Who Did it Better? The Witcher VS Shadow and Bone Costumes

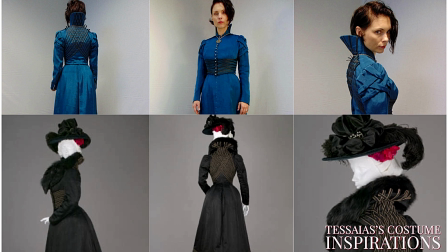12:16 The ribbons cross over at the back and pass around the front, creating this sort of corseted appearance. Another one of my personal favorites was Ciri's hooded cloak with the subtle soutache detailing.
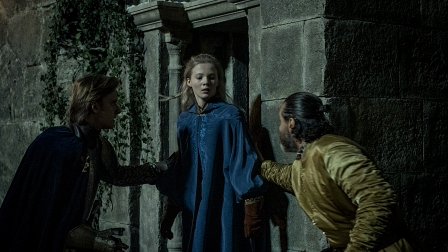12:29 The blue cloak also gives Ciri a sort of Alice in Wonderland type quality. Aslam said there was an intention to create this look for Ciri to set her slightly apart from everyone else and convey the kind of confused wonder that she experiences during the season to this world that is alien to her.
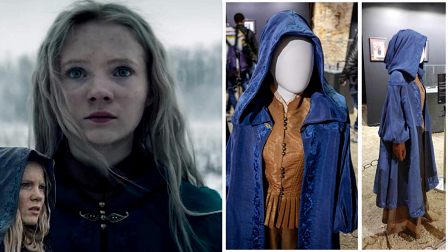12:48 Aslam adds that it has an almost childish fragility and sensitivity. After she escapes, she's left all alone and unaware of what's going on around her. So the cape I designed for Ciri has a certain elegance, but this is not an entirely adult outfit.
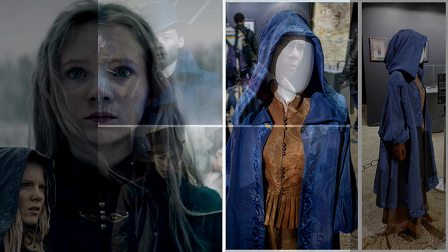13:04 A monumental undertaking by Wendy Partridge and her team was building about 2,000 costumes and getting them completed on time.
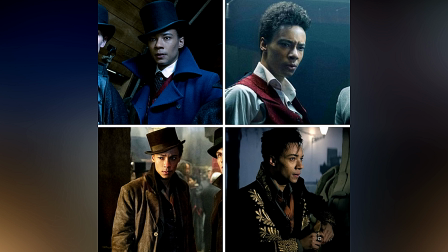13:12 She said, one of the challenges was the fact that in the books,
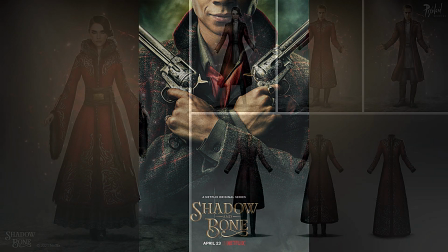13:16 the cap does also have to be bulletproof, probably like 1870s Kevlar, maybe not.
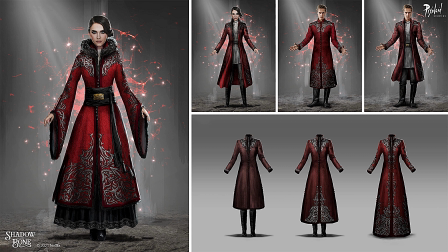13:22 So I came up with this really delicious thorny print that we printed on all the fabrics before they were embroidered, and that was the Grisha-made bulletproofing for our story.
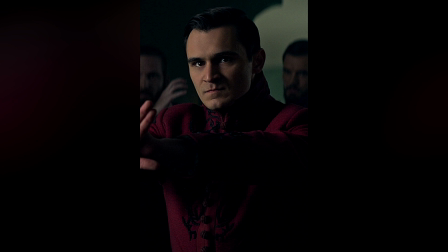13:31 In essence, it's sort of like the Wakanda equivalent of vibranium. If you zoom in, you can see the printed detail on all of the keftas.
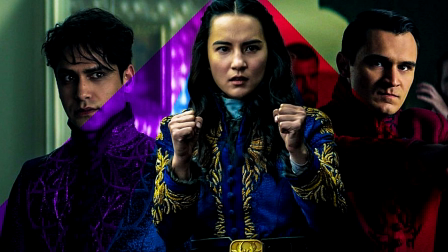13:39 According to Partridge, all of the printing was done in India, while the heavy bullion embroidery was hand-stitched. The wardrobe team made 250 individual keftas in all. Partridge said, by far the biggest challenge was the keftas because there were so many of them,
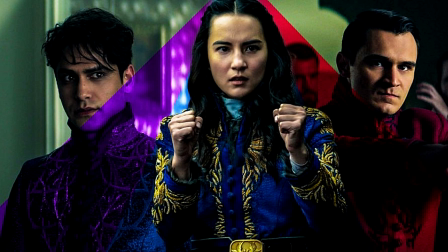13:56 and there were so many disciplines and so many clothes and so many different embroiderers, and we had to make them for men and women. Each order of Grisha has its own kefta color, crimson, blue, and purple, with contrasting embroidery.
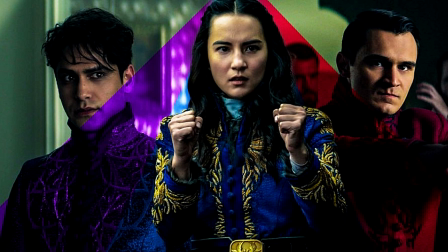14:11 Partridge said, the embroidery took an almost graffiti-esque quality, very gnarly and pointy and modern, and that was very intentional.
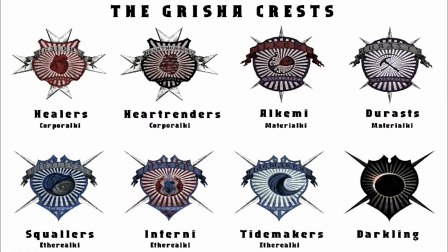14:19 I don't know that we've ever seen a show with quite so much embroidery in it. The other grouping of costumes that also proved to be intimidating was the first army uniforms.
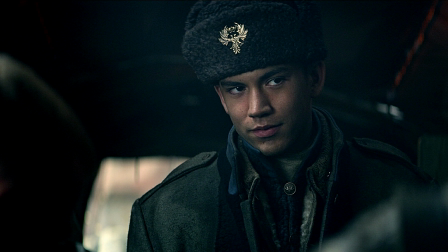14:29 Partridge said it was a very large undertaking and that there was a lot to manufacture, and we wanted the army to feel like a very intentional mishmash We also wanted to make the Army feel like it had been around for a long time, with the uniforms being passed down from generation to generation.
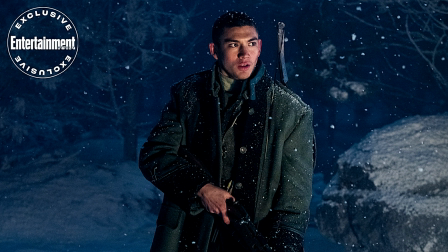14:48 And so, rather than just ordering up 500 Army uniforms from some factory, I went about the task of finding every kind of drab color, shade, texture, and weight of material. Sometimes it would just be enough material to make one pair of pants or one jacket.
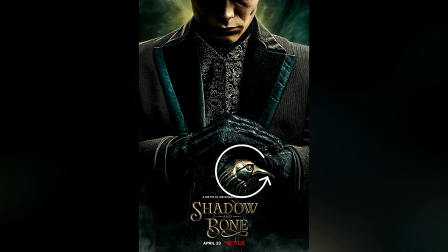15:05 In Shadow and Bone, the devil is certainly in the details, and you might not have noticed unless you were paying close attention.
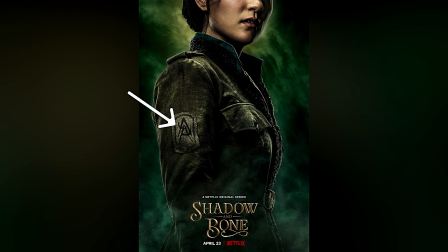15:12 Partridge said, all of the insignia or ranking, all of that was created for the film,
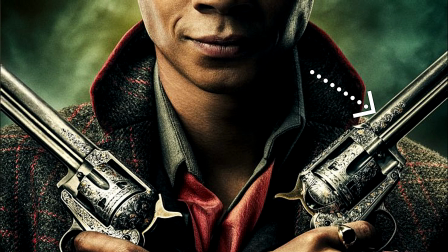15:18 and the buttons were all made, and the buckles were made for the King's emblem. So basically, everything was made from scratch.
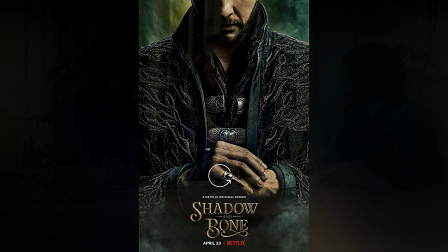15:26 While the Grisha's costumes get most of the attention, my favorite costume are the late 19th century,
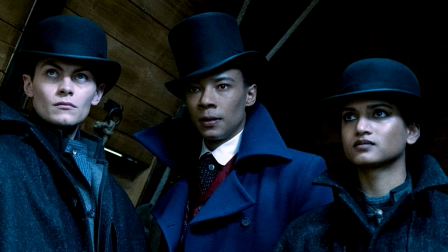15:33 almost steampunk-like stylings of the Crows, with Jesper's being my favorite. Now, this is a tough one because both shows did an amazing job of bringing the costumes to life,
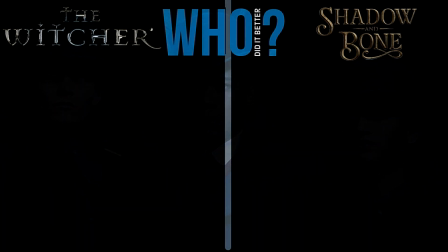15:45 but because of all of the complexities and the beautiful details in the costume,
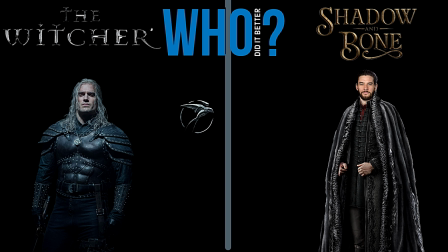15:50 the winner for execution goes to Shadow and Bone. The final consideration is the wow factor. A good costume design doesn't necessarily need to have a wow factor to make it great.
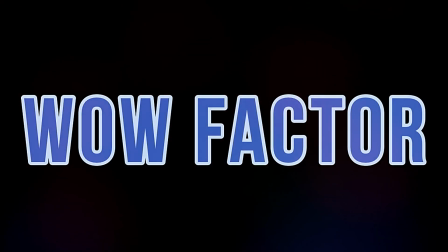16:02 There are lots of incredible designs that don't have that one or two costumes that cause your jaw to drop.
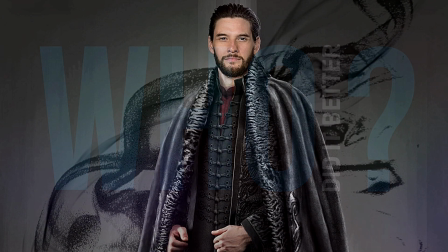16:08 But since the shows are currently tied, it's the wow factor that will determine the winner.
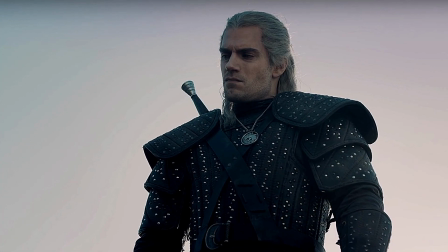16:14 While there are so many fantastic costumes to choose from, I have chosen two for The Witcher.
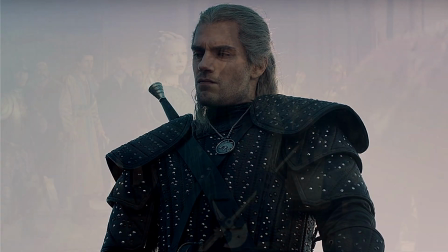16:21 The first one is Princess Pavetta's emerald green dress.